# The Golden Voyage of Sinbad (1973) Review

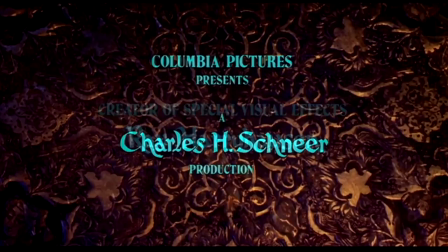284s
Well, in the case of Sinbad, these three films are entirely standalone features. The casts are completely different, there's no real story continuity to speak of,
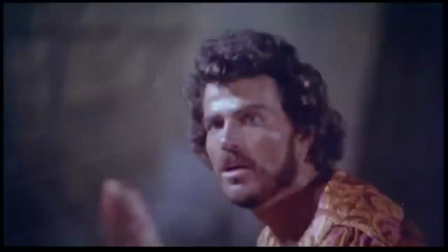292s
and aside from Harryhausen and producer Charles H. Sneer, the only name associated with all three films is that of the legendary sailor himself. With all that said, both films are great fun, and I definitely recommend them, especially Seventh Voyage, but you don't have to have seen them in order to enjoy the Golden Voyage of Sinbad.
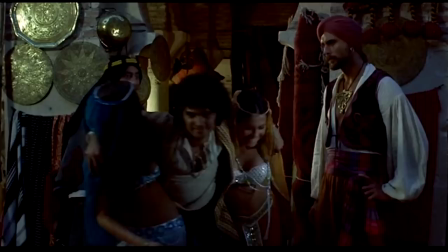306s
And enjoy it you shall, because it's a blast. There's an exciting story, a fun cast, a cool villain, exotic locales, and of course those wonderful, wonderful creatures.
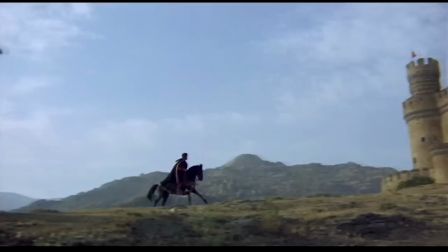316s
It's the perfect adventure movie to watch on a Saturday afternoon with a bottomless bowl of popcorn.
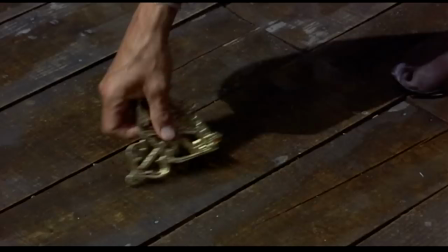321s
Except, no substitutes. As for the plot, it's your classic fantasy tale.
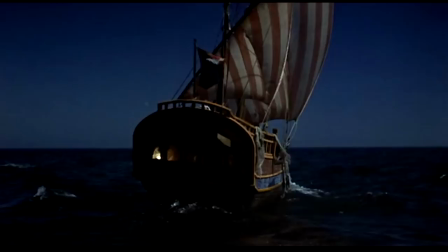326s
After discovering a golden map piece to the magic fountain of destiny, Sinbad is tasked by the mysterious vizier to sail to the fountain's location on the lost continent of Lemuria.
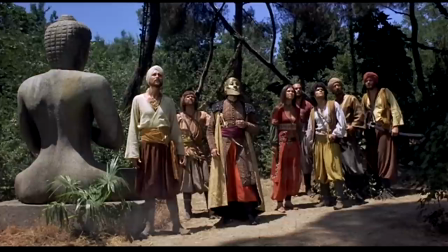334s
But it won't be easy for the heroic sailor, as an evil sorcerer named Korra also desires the powers of the fountain, which include youth, a shield of darkness, and a crown of untold riches.
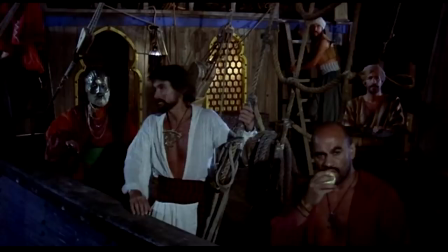344s
And so, joined by his faithful crew, the vizier, and the slave girl Mariana, quite literally the girl of his dreams,
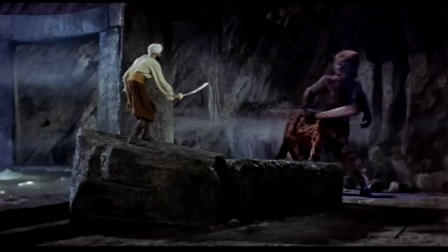350s
Sinbad sets sail to face Korra in an undiscovered country of hostile natives and deadly giant monsters.
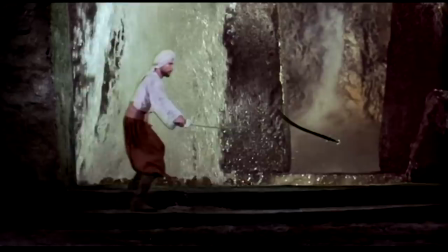355s
With a simple setup like that, there's plenty of room for Harryhausen to work as movie magic, and the screen is jammed full of whiz-bang effects, mythic creatures, and plenty of non-stop action.
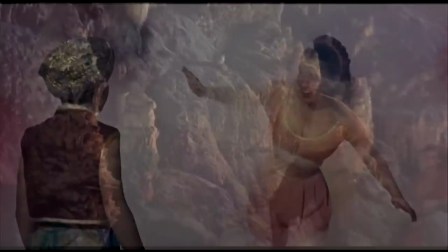364s
Compared to the storybook visuals in The 7th Voyage of Sinbad, the look of this film is gritty and natural, drawing the audience into the universe and helping a great deal to suspend disbelief when the fantasy elements appear. Now you may be wondering why, out of all his varied and wonderful films, I would single out The Golden Voyage of Sinbad as my favorite Ray Harryhausen movie, and the reason's quite simple. It's the Ray Harryhausen movie that I would enjoy the most, even if he didn't do the special effects for it.
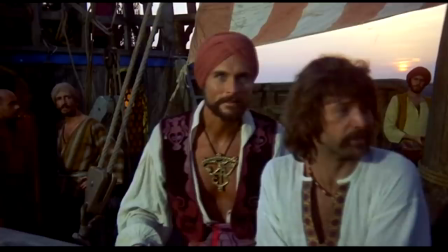386s
In other words, the creatures and effects are a big part of why I love the movie, but they're just that, a part of why I love the movie. and a lot of that comes down to great casting.
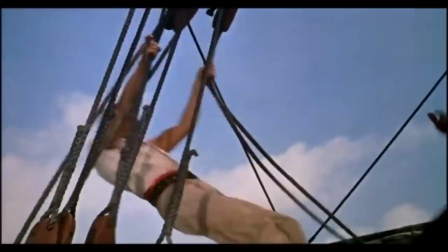395s
Speaking of, what better place to start than with a titular sailor himself?
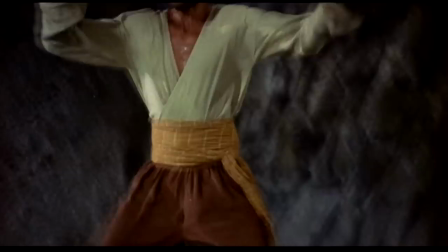398s
More so than Kerwin Matthews before him and Patrick Wayne to follow, John Philip Law is for me the definitive cinematic version of Sinbad.
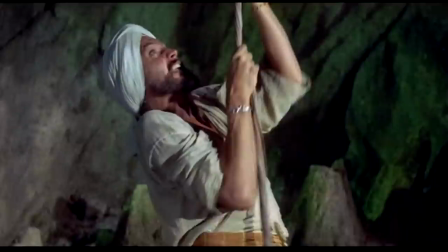405s
Dark, handsome, clever, wind blown by the squabbles of an ancient Arabian sea, and always ready for action,
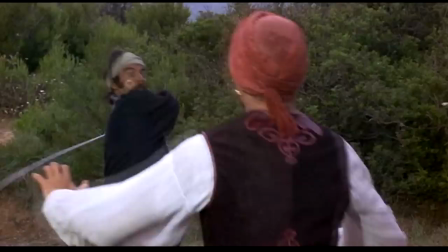410s
with a turban as iconic as Indiana Jones' fedora or James Bond's tuxedo. That is how you do Sinbad on screen.
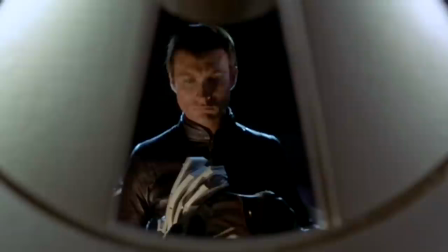417s
For those familiar with Law's stoic performances in Barbarella and Danger Diabolic,
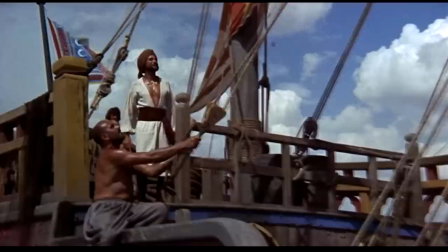420s
you might be surprised at how laid-back and naturally is here, really selling the down-to-earth and well-traveled persona of an experienced sailor.
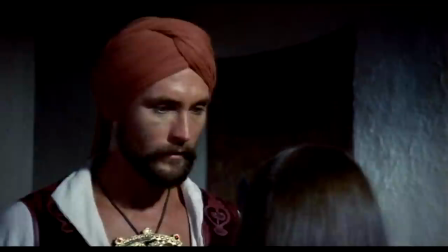428s Every voyage has its own flavor.
The film's main heroine, the mysterious slave girl Mariana, is portrayed by Caroline Munro.
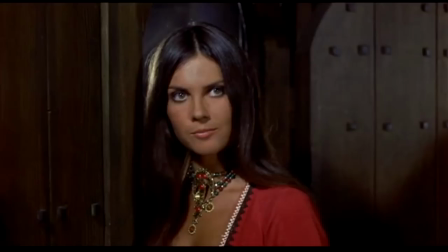437s
Though her character is typical of most female roles in this type of film, Munro's lovable personality shines through and adds a lot to the movie.
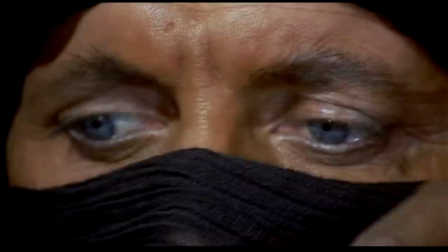444s
Now any fantasy film worth its salt has got to have a good villain, and this movie delivers in spades. needs.
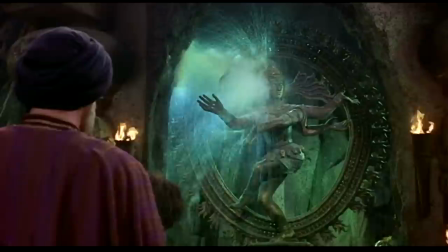449s
The antagonist here is Cora, played by Tom Baker, a sorcerer with a formidable mastery of the dark arts.
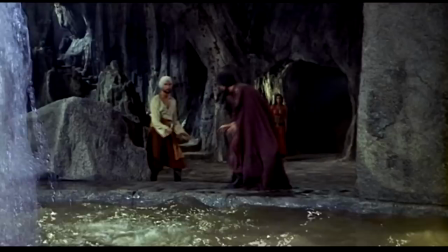454s
Menacing, determined, and always a real threat to our heroes, Tom Baker haunts the screen with his intensely weird eyes and deep voice, always chanting some kind of despicable incantation.
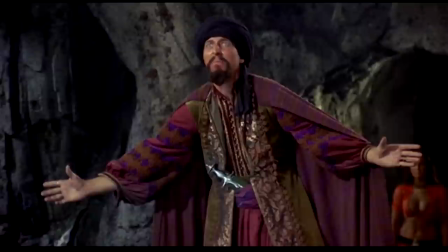464s Oh gods and demons of darkness, rid me forever of this enemy who stands between me and my destiny.
In fact, Cora's use of magic really sets Golden Voyage apart from the other Sinbad films.
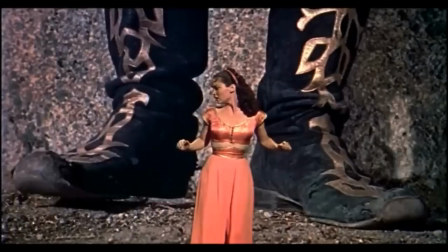475s
In The Seventh Voyage of Sinbad, the evil magician's powers are vague and undefined, without any real consequences involved in his spellcasting,
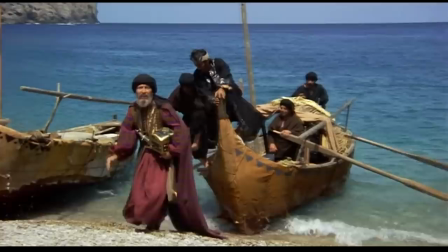482s
making his abilities seem more godlike and therefore hard for us as an audience to understand.
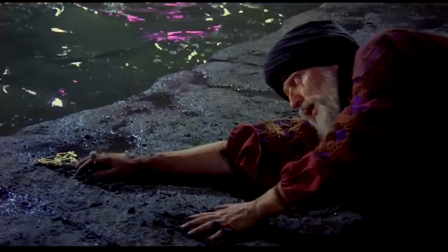487s
In this film, however, Korra's magic has both limitations and consequences. When he calls upon the dark arts, it drains his life away.
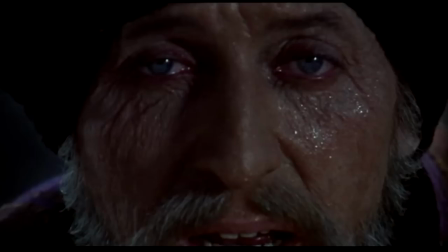494s
This rule of magic is very important story-wise, because it gives his character a clear and desperate motive for wanting to find the fountain and its prize of youth.
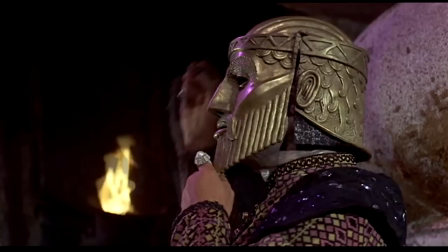501s
It also helps to define the limits of his powers, making him a more human, and thus interesting, villain.
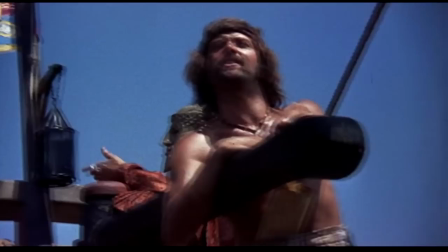506s
Then there's the Vizier, played by Douglas Wilmer, the disfigured monarch who tasks Sinbad with a great adventure.
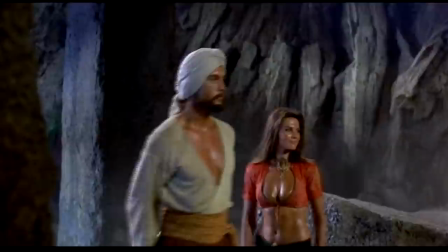511s
He spends most of the film in a golden mask, and though it's a simple touch, I always thought his character's look gives a sense of majestic mystery to the film, and the culmination of his character arc,
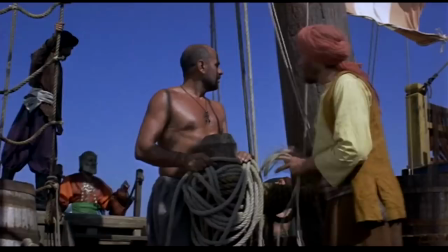519s
which I won't spoil here, is what makes the ending so satisfying for me. The amiably fun crewmen aboard Sinbad's ship round out the entertaining ensemble.
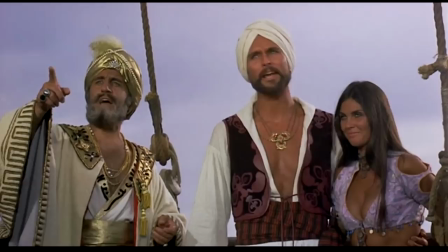527s Don't worry. I always trust in Allah. But tie up your camel.